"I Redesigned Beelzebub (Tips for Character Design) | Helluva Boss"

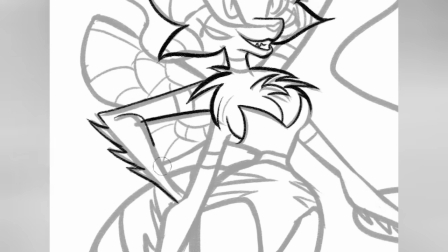And for her head shape, I was really inspired by Rauru and Minoru from Tears of the Kingdom,
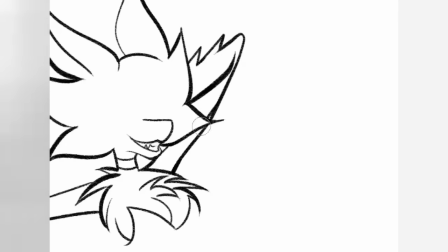who are also half dragon creatures, not half goat like most people seem to believe.
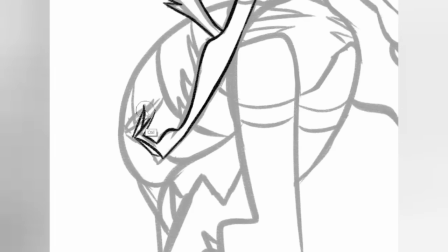I also gave her more eyelashes, each with a blunted edge to really draw attention to her face.
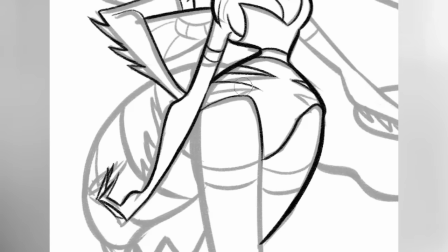I also decided not to include her hair because I think it just makes her silhouette a bit more sleek,
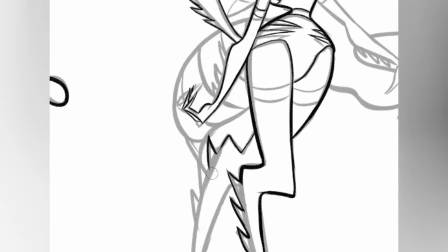and the original hair distracts too much from her mane of Beelze juice, which I really want as the main focus.
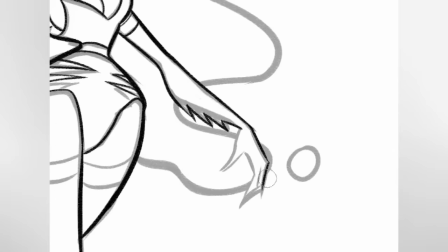A tip for designing characters that I also mentioned in my Spider-Sona video is that the more detail you have on a certain part of a character,
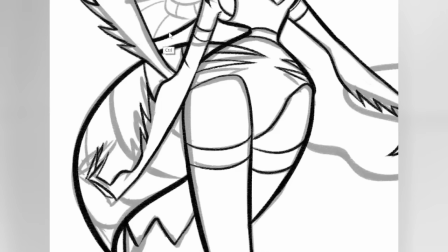the more the eye will be drawn to that part. I kept her antenna ears because I genuinely thought it was clever, and for her outfit,
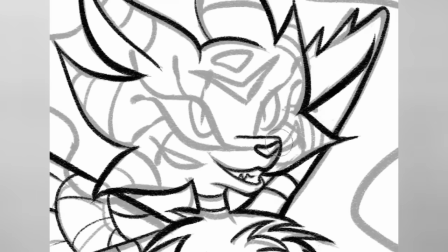I decided to go with something resembling a Playboy bunny leotard that would really showcase her chest fluff to create more of a bee-like silhouette.
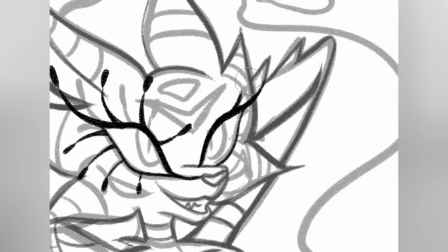I also ended up opening them at the midriff to show off her lava lamp abdomen and added some tears to the bottoms to create inverse striping.
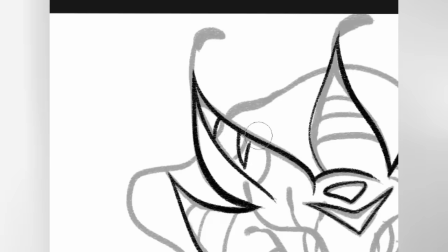I added more stripes to her face so that she reads more strongly as a bee and the design was pretty much good to go.
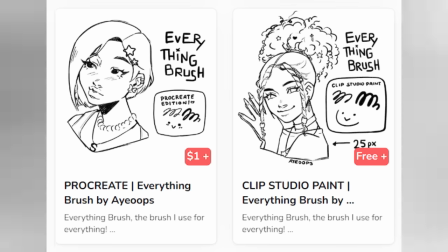The pen I'm using for the line work and sketch is the Everything Brush by iOops, which you can find for free on her Ko-fi store.
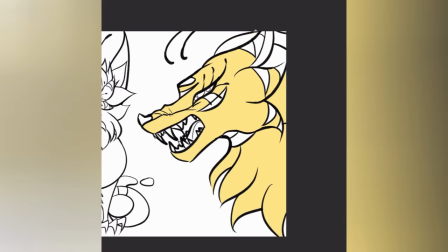Also, this is unrelated, but I recently attended my first VidCon ever at Anaheim with some of my art YouTuber friends.
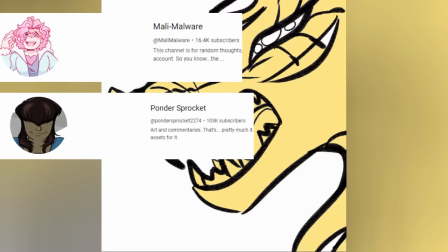I stayed at an Airbnb with Mally Malware, Ponder Sprocket, Fiona Polo, Streamline Workshop,
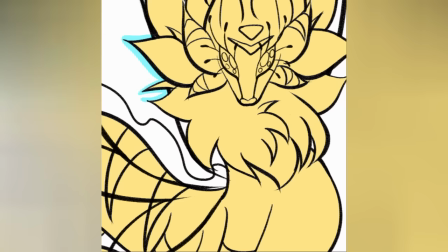Spy V and Charlie, and I even got to hang out with creators like HarleyTBS, Jay Aubrey,
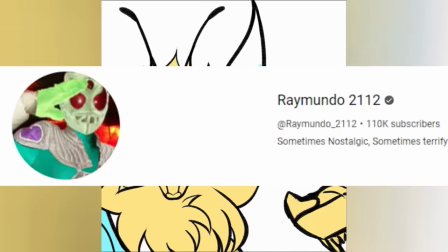The Right Opinion, and Raymundo2112.
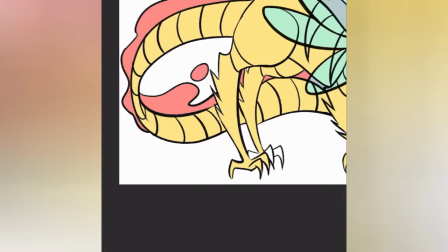I was also really excited to be able to see and meet some of my favorite creators in person, and it's an experience I'll never forget.
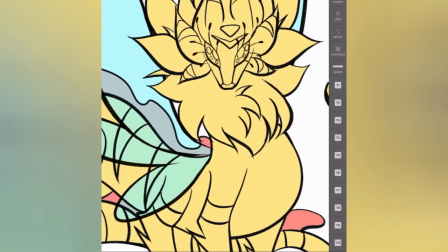I'm definitely going again next year. That was also my first time in America, and how I got the idea for this video in the first place.
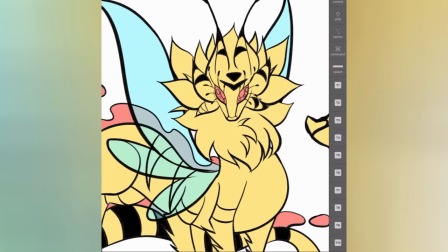After discussing Beelzebub's design with Streamline Workshop,
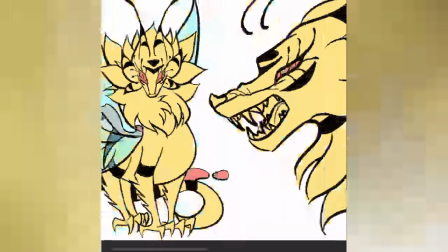I randomly came up with the idea but what if Beelzebub was just a straight-up dragon and here we
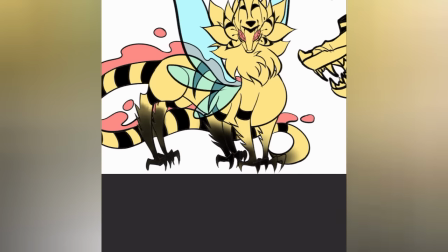are now although I absolutely love the colors you guys know that B literally
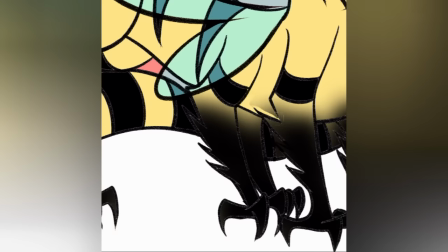has my favorite colors ever the outfit itself just looks messy and sloppily put
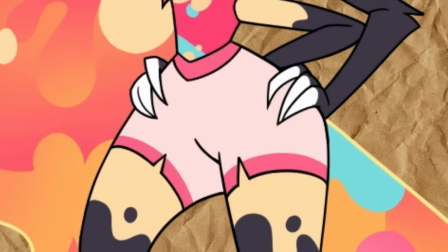together the shorts are really plain the bra just completely disappears at the heart
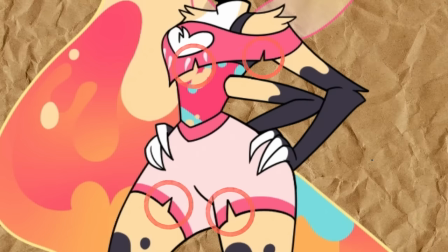cutout and the torn edges make it feel like it's 2010 and you just made your first edgy OC.
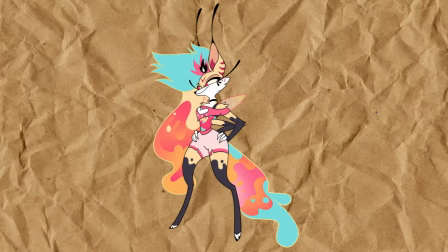It's really lazy. Plus, the design has a lot of clashing shapes, which creates dissonance in the overall appearance.
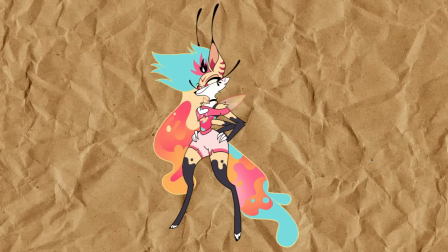What do I mean by this? Well, Beelzebub has a lot of sharp and pointy edges in her design. Every single part of her main body ends in a point, from her ears, the tips of her wings, the tufts of her fur, the ends of her hair, to the ripped edges of her outfit. Meanwhile the lava lamp mane,
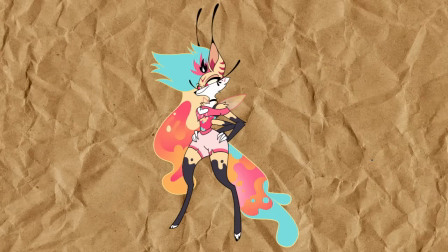tail, and torso have round circular edges so it kind of looks like her mane and tail aren't really part of her body.
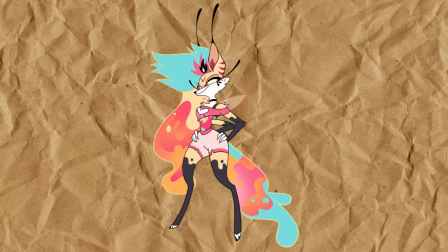Which may be intentional, I don't know, but generally you'd want to stick to a consistent shape philosophy to create a coherent design.
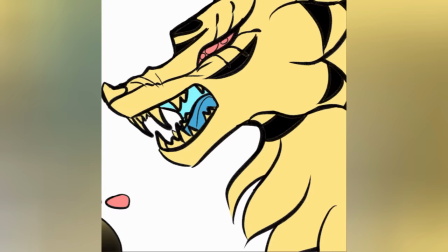But don't get me wrong contrast is also a great thing to have in a design because it can be used to draw attention to a detail as well.
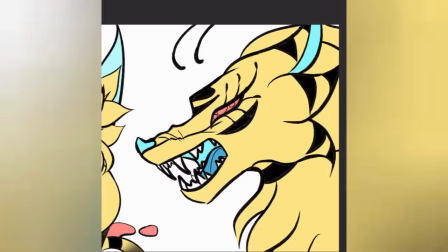So if you want to draw attention to a particular aspect of your character, just add more detail or create more contrast around it to help direct the eye.
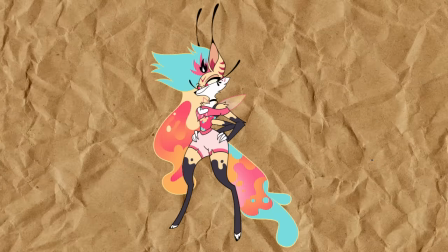It just depends on the intention. But the thing with B's design, in my opinion, is that she has too much going on everywhere. So you don't even know where to look. And in part, I think it's because most of the colors blend too much into each other.
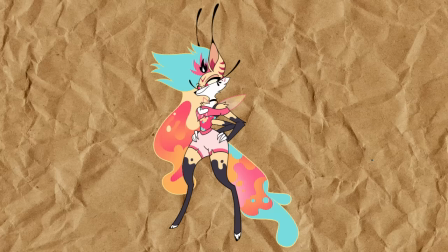So there's actually a lack of contrast to help any important details stand out at a glance. The biggest offense to this is definitely her top and how it just blends into her lava lamp body.